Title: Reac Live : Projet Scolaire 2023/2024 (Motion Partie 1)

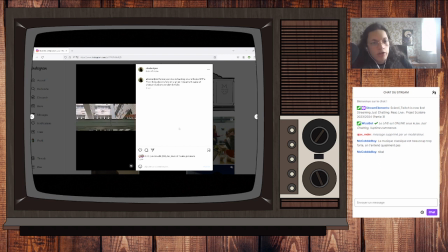Donc moi j'ai juste fait un petit travelling sur la cour de l'école, là c'est la terrasse de l'école. J'ai rajouté un effet 2D, comme si on passait dans un monde d'animation, c'est ça le but. Et j'ai rajouté plein de trucs en fond vert, genre le Scooby-Doo qui court sur la rambarde, le petit personnage de.
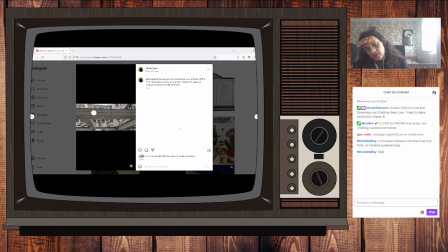Ah, il s'appelle comment? D'Across the Spider-Verse, on peut voir sa main plus loin, un truc comme ça. Du coup, tout fonctionne avec la caméra 3D et du tracking, pour que tout reste à sa place et que lorsque la caméra bouge, le Scooby-Doo bouge pas, reste sur la rambarde et descend pas de la rambarde.
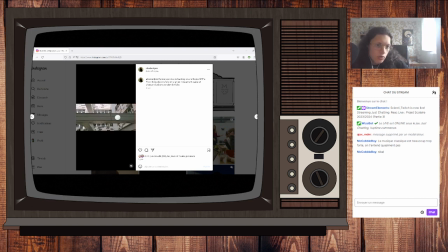J'ai pris quelques PNG, hein, comme la soucoupe, l'homme qui tombe et dont on voit pas très bien, mais pendant son mouvement, il bouge un peu des bras et des jambes grâce à l'effet marionnette. T'as le petit cercle. Et autre truc qu'on peut voir pour rendre le truc plus vivant, c'est qu'il y a de l'ombre. Genre, le Scooby-Doo, là, il est lumineux.
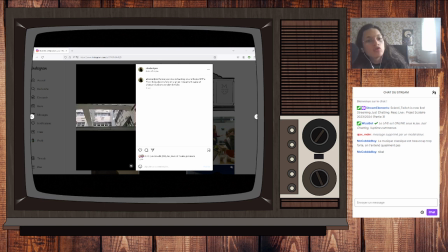Quand il est pas dans l'ombre, il est dans l'ombre. Parce que j'ai rajouté une lumière sur tous les effets, trucs comme ça, pour qu'on dirait vraiment qu'ils sont dans la vidéo et que ça n'a pas été rajouté. Voilà. Pareil, là, le cercle là qui roule sur la rambarde,
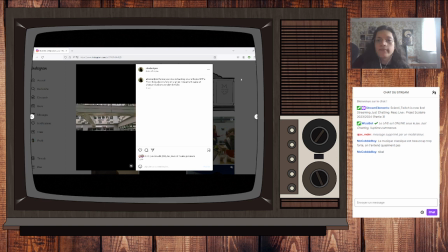ici il est plus sombré, ici il est plus dans la lumière. Donc voilà, donc ça c'était l'avant-dernier exercice.
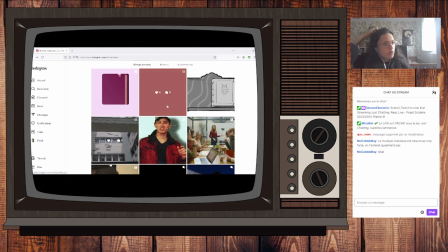Le dernier partiel qu'on a fait, donc, ouais, je parlais de l'animation avant, c'était on devait encore une fois animer un logo. du coup, ce que j'ai fait, c'est que là j'ai animé le logo d'une caméra.
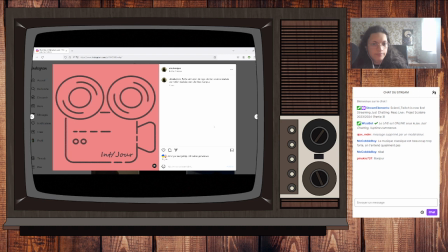On devait rajouter du texte aussi. Bonjour Pinocchio, on parle de mon projet d'animation, on parle de mes projets animation que j'ai dû faire à l'école. Alors je suis en audiovisuel.
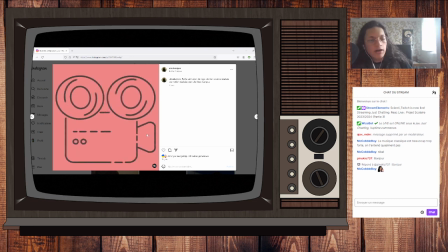Voilà, donc moi, je me suis un peu amusé. On peut voir là, il y a les petits. Il y a tout qui se crée en fonction grâce à des masques qui camoufle le dessin et qui le fait apparaître peu à peu, avec du coup le masque qui s'augmente. Les ronds évidemment qui s'agrandissent.
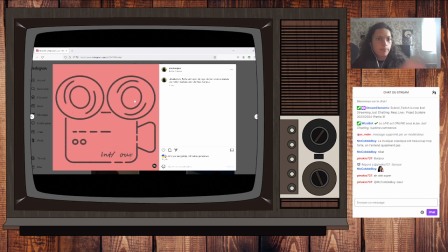Les deux qui tournent dans des sens contraires évidemment, pour donner l'effet de pellicule, en sachant que. Alors je sais pas si vous savez comment fonctionne After, mais du coup dedans tu as des compositions. Dans ces compositions, tu recrées des compositions à l'intérieur pour faire en sorte d'animer dans l'animation, dans l'animation, dans l'animation, et que les deux, tout soit séparé, mais que tu as toujours des trucs que tu peux animer ensemble. Donc voilà,
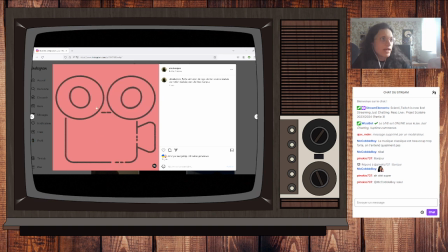donc là par exemple, les deux là, c'est la même pré-compo, il y en a juste un que j'ai fait tourner dans un sens, l'autre que j'ai fait tourner dans un autre sens. Mais vu que c'est la même animation, les deux sont les mêmes. avec un jour qui apparaît et les trucs qui bougent. Et l'autre que j'ai fait, c'est pas pour moi, mais pour une amie. C'est que voilà, j'ai une amie, elle avait des problèmes, du coup Margot pour pas la nommer,
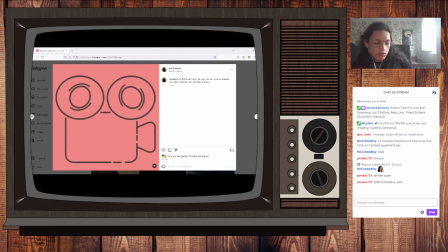qui avait des problèmes lors de son animation, qui était en retard, qui avait des problèmes perso qu'il pouvait pas tout gérer. Du coup, vu que moi j'étais en avance, parce que j'avais terminé mon animation je sais plus combien de temps avant, je lui ai dit, je peux te faire ton animation de partiel, voilà, pour l'aider.
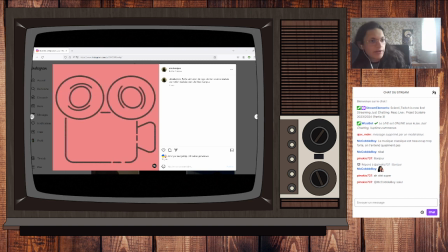En sachant que l'arnaque, c'est que j'ai une meilleure note sur son animation à elle que sur la mienne. Je lui en veux pas, c'est moi qui proposais, tu sais. Juste rigolo.
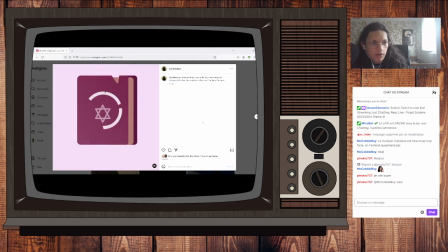Vu qu'on est fan de Magic, j'ai fait un truc avec Magic, un petit peu référencé à notre projet d'immersion qu'on a fait ensemble. Le projet d'immersion, c'est le premier truc qu'on a fait cette semaine, j'en ai parlé dans le tout premier live React projet scolaire, qui se trouve sur la chaîne secondaire Le Laboratoire de Sortie. Voilà.
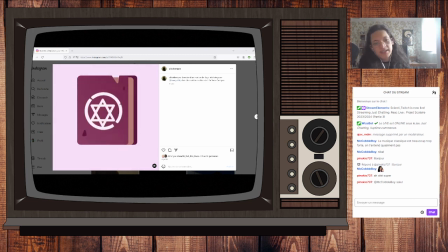Donc, là aussi, l'animation, il y a une lumière, on voit pas très bien, mais il y a un effet halo qui va sur tout le truc et qui se décale. J'ai oublié de mettre du son sur celui-là, parce que là, le son est coupé, mais ce n'est pas de son dans la vidéo. Et donc voilà, l'apparition qui est la même fonction,
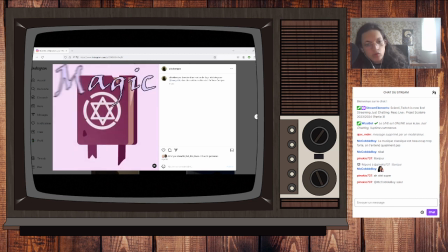les petites languettes qui bougent en 3D, on peut voir qu'ils avancent et qu'ils reculent. Voilà, le petit bout de papier qui sort du livre, en sachant qu'il ne sort pas vraiment du livre. En fait, il est dans un, là, il y a un masque, et il sort de son masque. Parce que évidemment, sinon, on le verrait dans le livre. Parce que le livre n'est pas au-dessus, en termes de calme,
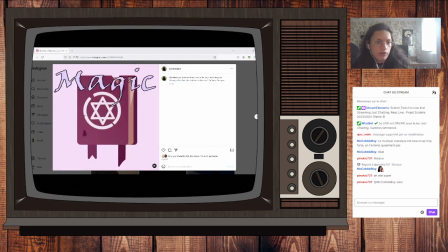il est en dessous. Les petites taches qui apparaissent, qui bougent un petit peu, et Magic qui apparaît de la même façon que un jour, parce que je trouvais l'animation bien. Voilà, du coup, je n'ai pas changé l'animation. Voilà.